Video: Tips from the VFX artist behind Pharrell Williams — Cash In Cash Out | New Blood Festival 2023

This kind of visual storytelling is a huge part of our work, and it's something that people often don't teach. You just learn on the job, essentially, but it's massively important. And guiding the eye is a part of lighting and compositing and overall framing of every piece that you make.
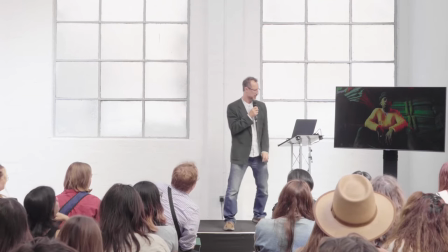(29:20)
Here's an example of our friend Tyler. And you can see the journey that the eye makes as you look at it.
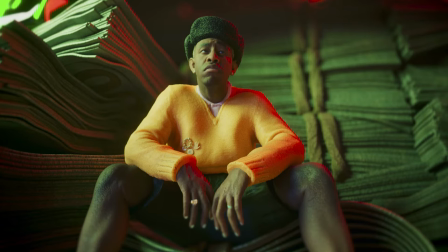(29:28)
You maybe take the whole thing in and find your way up his body towards this sort of glint in the eye.
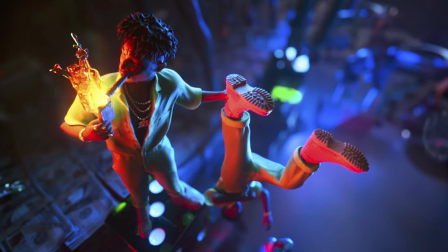(29:39)
As we look at this shot, you might see the flame and the fire and the face, and then discover that there's a kind of upside down guy that he's holding.
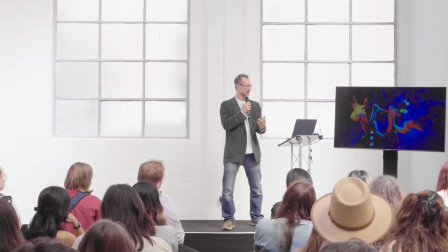(29:48)
It's a kind of revealing moment, essentially. And that's another part of the visual storytelling.
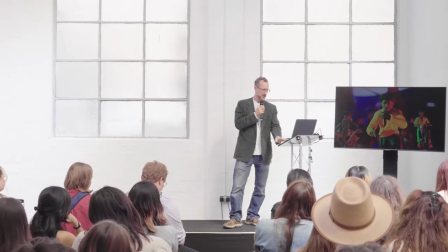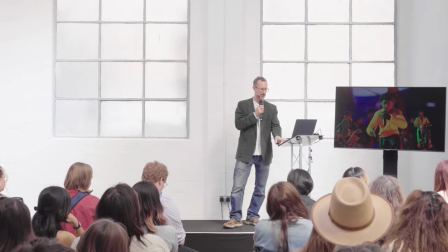(30:00)
These are just some highlights from the film. And you can see the kind of textural fingerprints,
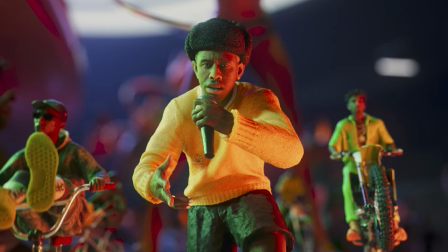(30:06)
the level of detail that was put in there to try to capture this tactile physical quality.
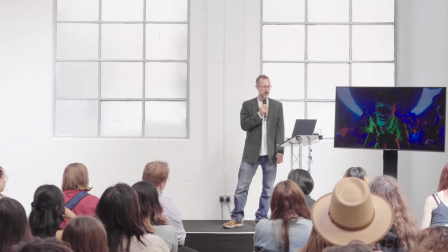(30:13)
This part of the talk will close out with a kind of breakdown video that shows a bit of the making
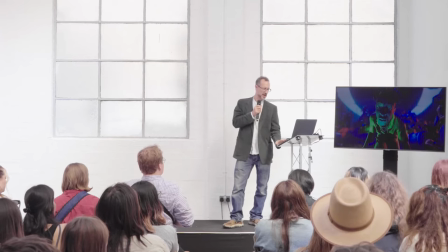(30:19)
of, kind of see some rigs and some textures and things like that. And then I've got a few other bits for you, and we'll take some questions. But let's have a look at this.